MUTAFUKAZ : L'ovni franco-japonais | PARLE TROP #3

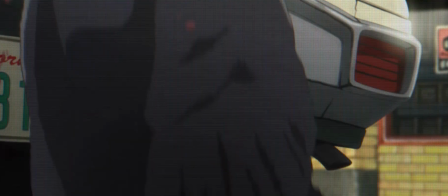0s
Bonjour à tous.
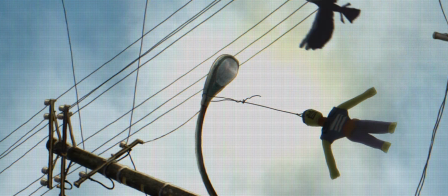1s
Aujourd'hui, pour la première fois, on va mettre un pied en France tout en gardant l'autre au Japon, parce qu'on va parler du film d'animation franco-japonais, Mutafukaze.
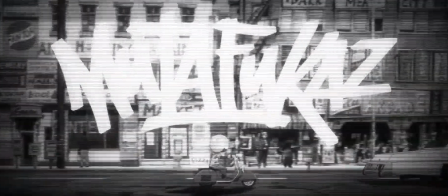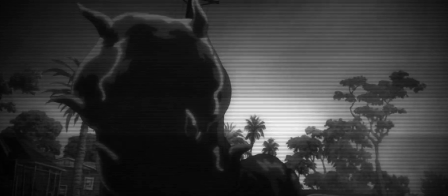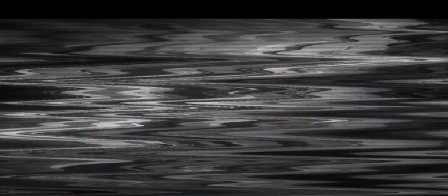23s
Mutafukaze est avant tout une adaptation animée de la bande dessinée du même nom de Guillaume Renard, alias Run.
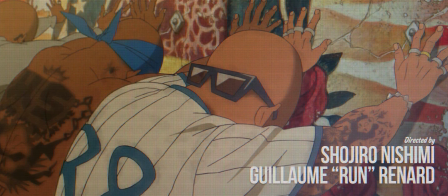28s
Le film est réalisé par le créateur de la bande dessinée, Eshojiro Nishimi.
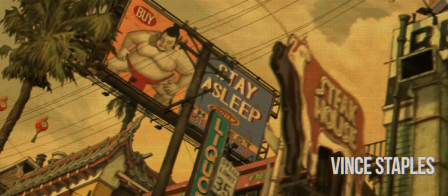32s
Il est sorti en salle en 2018 et produit par Ankama Animation et le studio 4 degrés C,
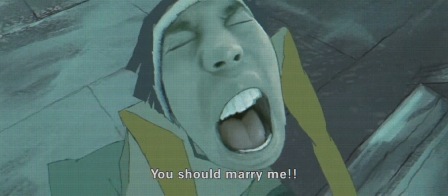37s
studio que l'on connaît pour le film d'animation Mind Game dont je vous avais rapidement parlé dans d'anciennes vidéos.
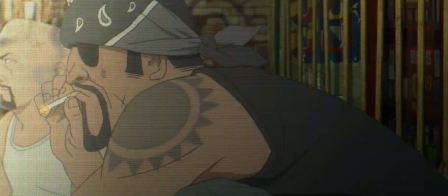42s
Le film se situe à Dark Meat City,
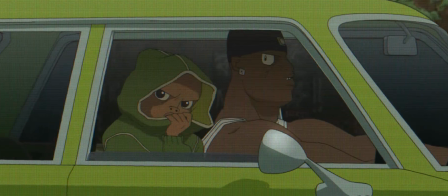45s
une version stéréotypée et exagérée de Los Angeles où différents gangs se battent pour le contrôle de la ville pendant que celle-ci pousse les gens dans la misère.
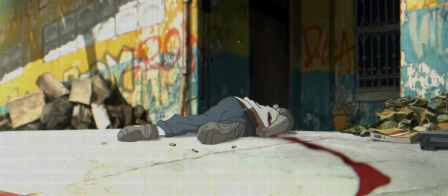52s
Si Mutafukaze se passe dans une version maléfique et tentaculaire de Los Angeles, c'est principalement à cause de son scénariste Run,
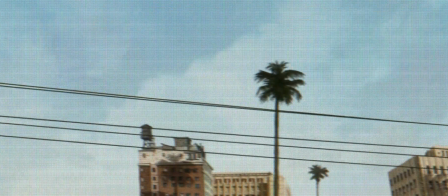59s
qui voit en Los Angeles une ville post-moderne brisant le mythe d'Hollywood par un libéralisme poussé à l'extrême,
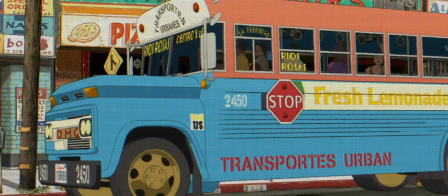64s
une pauvreté larvée et des tensions ethniques, tout en restant une métropole icône du cinéma et une source d'inspiration pour l'environnement et les personnages.
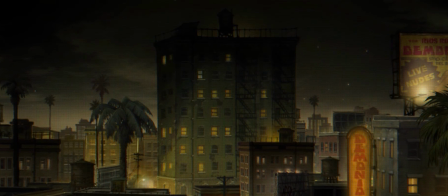72s
Pour le réalisateur, la ville est le personnage principal du film.
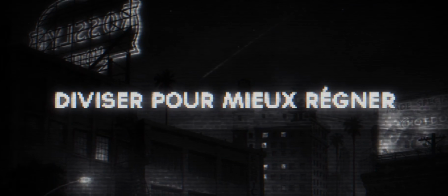76s
La véritable question est de savoir si, de diviser pour mieux régner, Dark Meat City peut évoluer vers l'union fait la force.
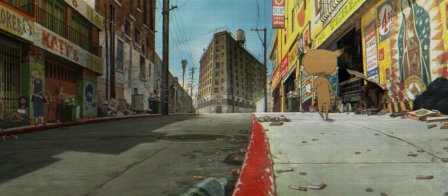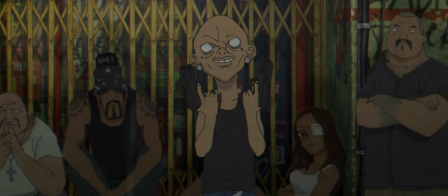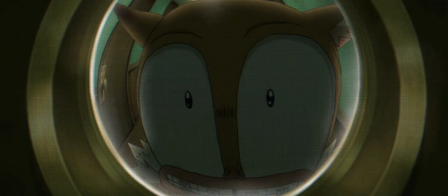94s
On suit tout le long du film l'aventure de Angelino, Vince et Willy. Ces trois personnages sont des orphelins marginaux confrontés à une menace qui les dépasse totalement.
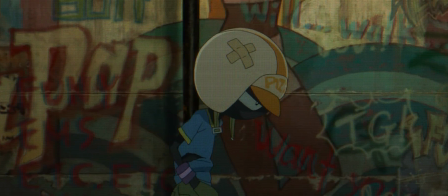103s
Angelino, signifiant « petit ange » en espagnol, est aussi le nom désignant les habitants de Los Angeles.
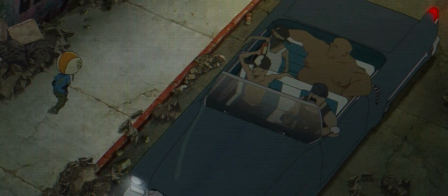108s
Il ne part de rien, mais les événements et les rencontres qu'il va faire vont changer ce qu'il est.
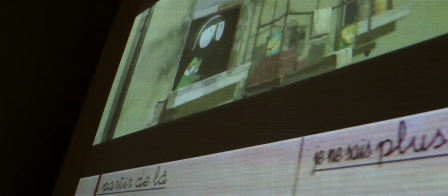113s
Angelino et Vince sont doublés ironiquement par Orelsan et Gringe des Casseurs Flotteurs.
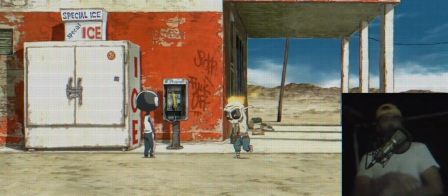117s
Je ne vais pas trop m'attarder sur le casting, cependant je tiens à dire que je n'ai rien contre le Star Talent.
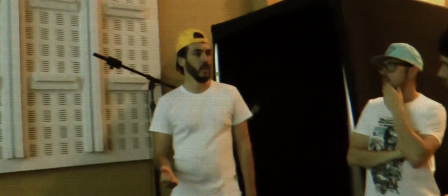122s
Il y a de très bons Star Talent et de très mauvais, et il faut de tout pour faire un monde.
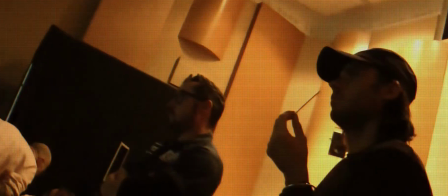126s
Surtout que dans le cas de Mutafukaze, Orelsan et Gringe ont été contactés très tôt dans le processus d'adaptation de la bande dessinée en film. Certes, cela peut ramener du public, mais ce n'est pas l'intention principale du réalisateur. Les personnages d'Orelsan et Gringe ayant déjà des ressemblances avec les personnages principaux.
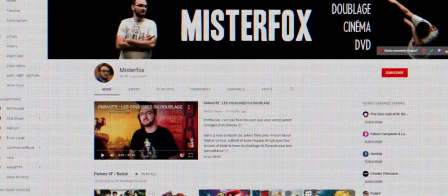141s
Si vous vous intéressez au doublage, je vous conseille donc la chaîne de Mr. Fox, qui a d'ailleurs réalisé deux vidéos sur le Star Talent. Mais à titre personnel, je dois bien reconnaître que j'ai plus souvent été agréablement surpris par un Star Talent dont je n'attendais rien, que déçu par un Star Talent qui, de toute manière, pue à la merde.
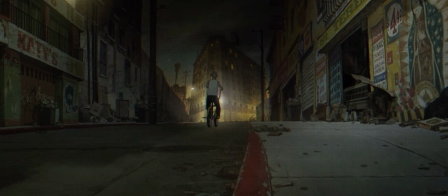163s
Les scènes d'action dans Mutafukaze sont principalement froides et violentes.
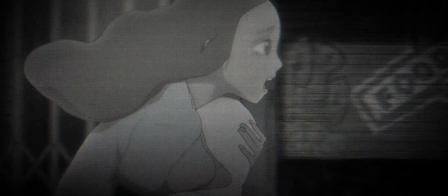167s
Elles viennent contraster avec d'autres scènes d'une écriture plus profonde, réfléchissant sur la quête d'identité et notre place dans la société.
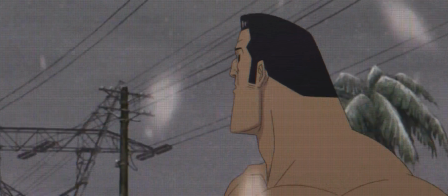173s
Ces scènes d'action sont pourtant plutôt rares dans le film et nous présentent l'inverse de l'action hollywoodienne habituelle.
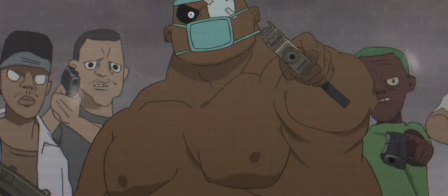178s
Elles ont toujours un but dans la narration et ne sont juste pas présentes pour nous mettre des étoiles dans les yeux.
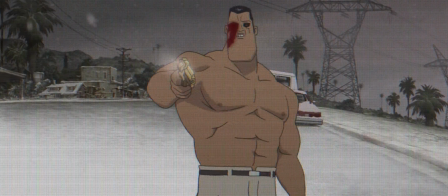183s
Ce qu'on voit est horrible et nos deux réalisateurs nous le rappellent constamment.
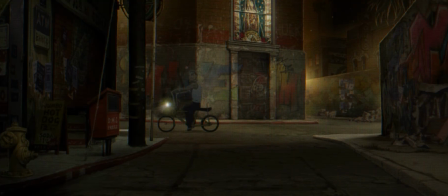187s
Par exemple, au début du film, on a une scène d'action importante dans l'avancement de l'histoire que l'on pourrait décomposer en trois parties.
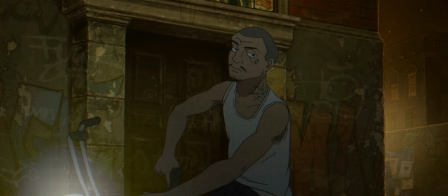193s
La première partie nous montre la menace du film à base de contre-champs et de gros plans. Elle crée une tension constante, nous savons ce qui va arriver contrairement au personnage.
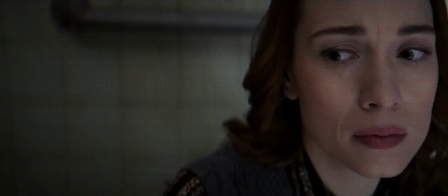201s
C'est d'ailleurs un procédé très utilisé dans les films d'horreur et principalement les slashers.
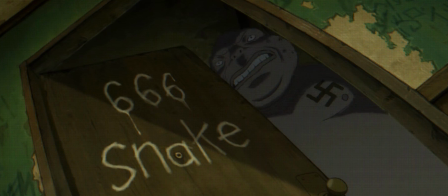205s
Cette scène change les rôles mis en place par les personnages du film avec l'arrivée d'une menace plus grande.
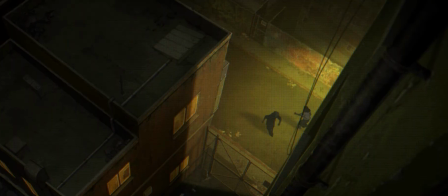210s
Ce qui effrayait nos deux personnages principaux deviennent des parasites pendant qu'avec un montage alterné,
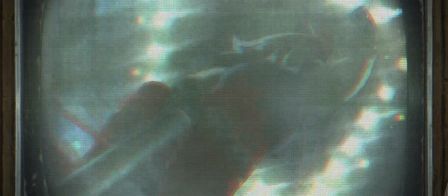215s
on nous montre le quotidien de nos deux personnages avachis sur un canapé, mangeant une pizza en regardant la télé.
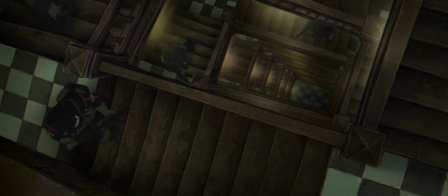220s
On se demande donc comment ces deux losers vont bien pouvoir survivre face à ça. Eh bien, la deuxième partie répond à cette question.
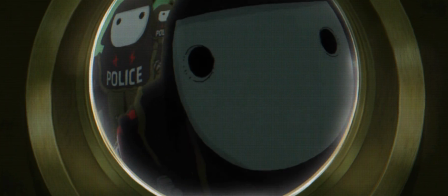226s
Ils survivent tout simplement faisant des choses de loser.
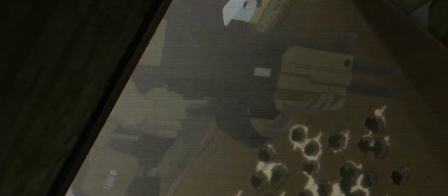231s
Cette partie nous montre l'importance d'une bonne écriture, car tout ce que nous a montré au début du film et dans la première partie va au service de l'action.
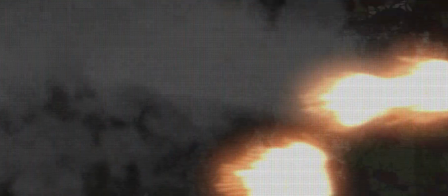239s
La pizza qu'ils étaient en train de manger, les insectes qu'Angelino a domestiqués, et tous les objets passant devant nos deux personnages.